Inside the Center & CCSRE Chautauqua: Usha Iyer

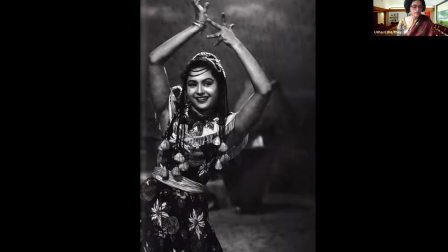2687s
it becomes apparent that the cabaret's choreography generates a distinctive organization of physicality for both the performer and the viewer.
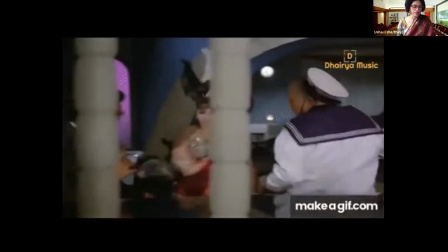2698s
The space and the spatial practices of the cabaret allow for multi-sensory engagements between bodies,
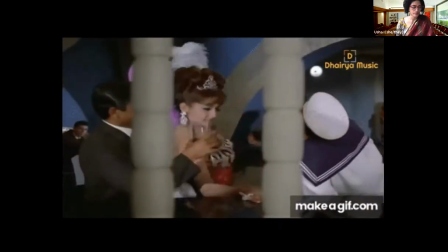2705s
ocular, acoustic, haptic, and even gustatory, with the ritual pouring of libations.
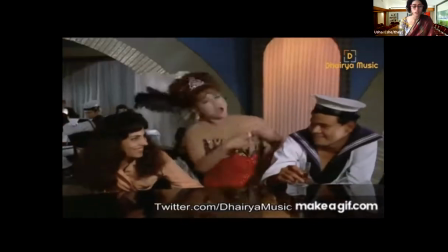2711s
In the mediated sensorium of the cabaret, audiences don't just watch a performance, but experience an entire gamut of affects.
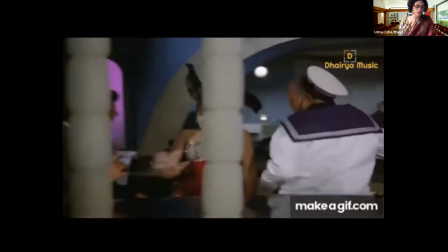2719s
Helen and her bodies fold upon each other, choreographing architectures of public intimacy.
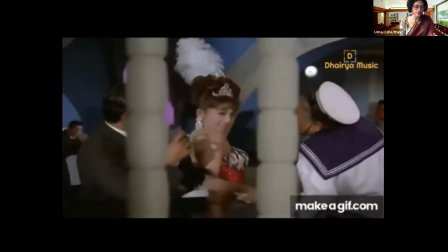2725s
Helen and her dancing double are framed between each other's gyrating bodies,
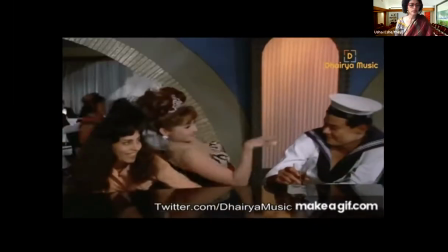2730s
rubbing up against themselves and the people seated at the bar, who in turn, infected by the contagion of the two women's dancing women's movements,
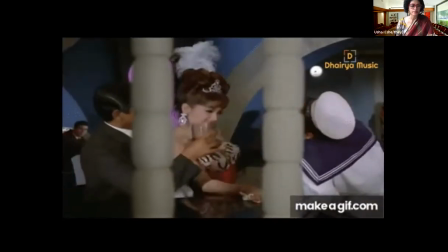2739s
sway in and out of various same and opposite sexed couple formations. Through a spectacular regime of dance performance and reception,
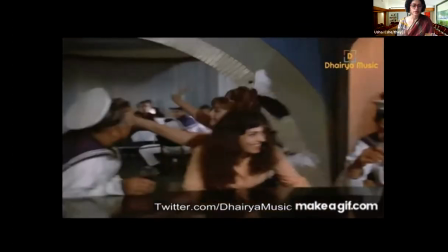2748s
the cabaret constitutes a commons for the expression of the libidinal energies of public intimacy.
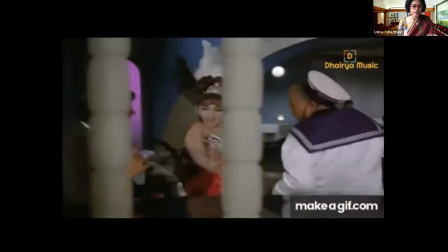2756s
Lefebvre's discussion of leisure spaces like beach resorts as eroticized
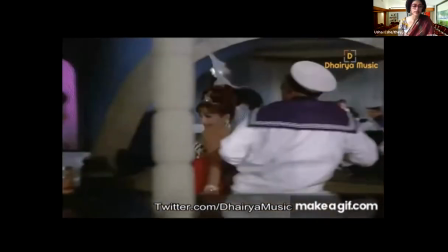2760s
spaces of consumption specifically designed designated for sex, pleasure,
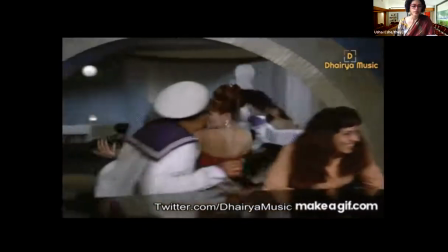2766s
and physical gratification comes to mind in relation to the cabaret, a space eroticized by the performative repertoires of both performing and spectating bodies.
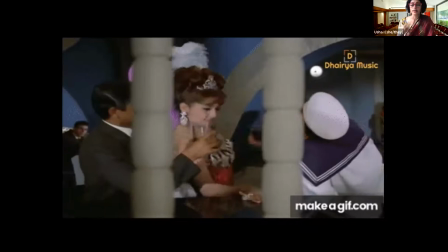2776s
And what of us, the external spectators, and our somatic response to the cine choreography of the cabaret.
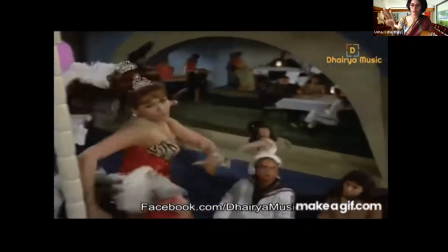2783s
As the vamp directly gazes at us, and this is very common of the vamp's direct address to her audience and the audience in the movie theater,
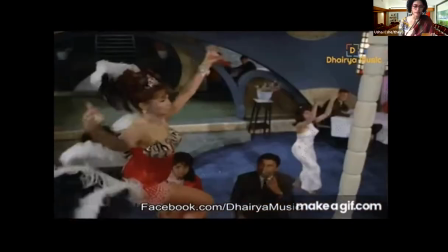2791s
the camera is often in hectic motion. In his analysis of Sam Raimi's Spider-Man film,
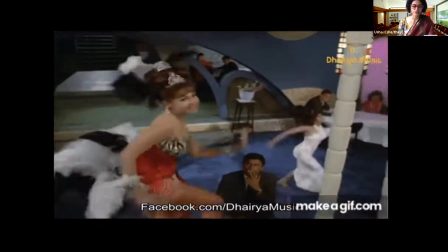2797s
Scott Richmond posits that the elaborate choreography of camera movements in these films, in his case superhero films,
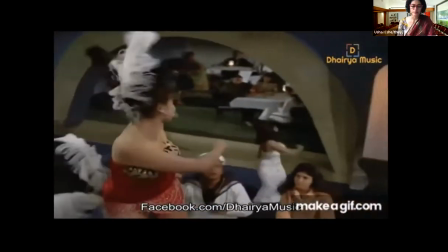2804s
puts us, quote, less in the position of Spider-Man or Peter and more in the position of a dance partner in a kind of superhero padada,
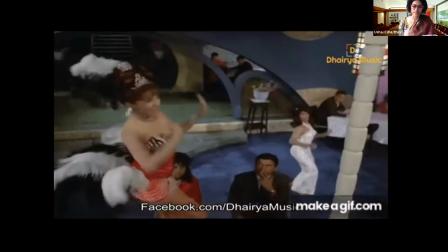2813s
end quote. He positions us as dance partners who are not at all in control.
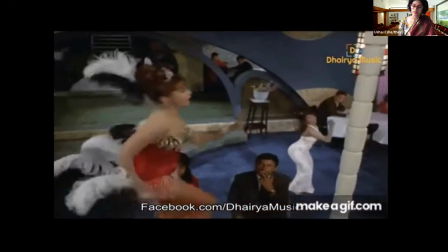2818s
We are flung around in unexpected ways and very probably enjoying this disorientation.
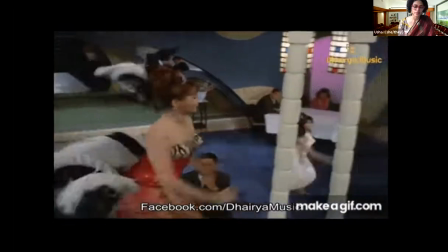2824s
The cabaret assemblage with a spectacularly mobile dancing woman and cine choreography affects
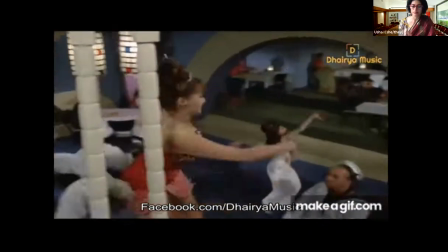2830s
a temporary unbounding of our ordinary perceptual and proprioceptive self-possession.
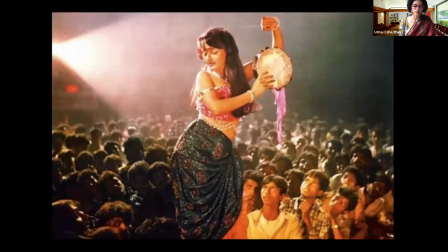2837s
In the mobility of the on-screen body, the camera, and the moved spectator, we ascertain a tripartite production of what dance scholars have referred to as kinesthetic empathy, where perception is grounded not just in the eye but in the entire body, so that when watching a dance we are literally dancing along.
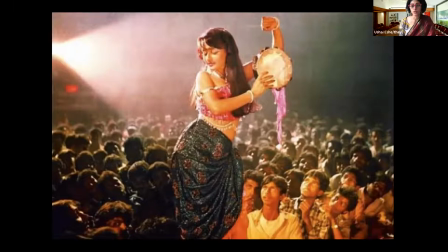2857s
Positing both dancer and spectators' bodies as moving and movable, affected and affecting, allows for a theorizing of performance and reception that is somatically agentive and counters one-way logics of film spectatorship. Through a combination of bodies and techniques, then,
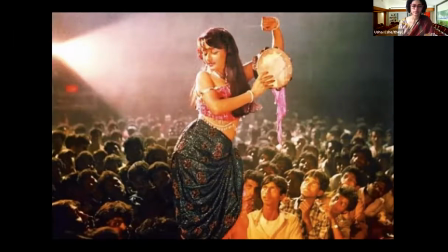2877s
cabaret cine choreography produces a reciprocal and intimate intersubjectivity between performers and spectators. And I'll conclude now with a clip, with some images.
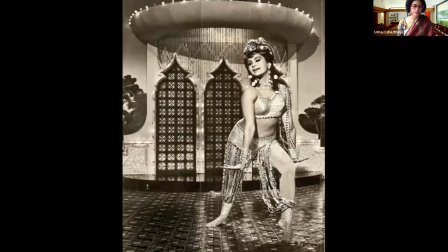2892s
Elizabeth Gross argues that, quote, the limits of possible spaces are the limits of possible modes of corporeality, end quote. Through her dancing body, the vamp, and Helen in particular, produces and inhabits the heterotopic space of the cabaret,
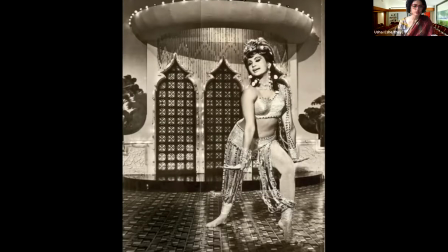2908s
which mobilizes otherwise incompatible spaces to produce these pulsating architectures of public intimacy in Hindi cinema.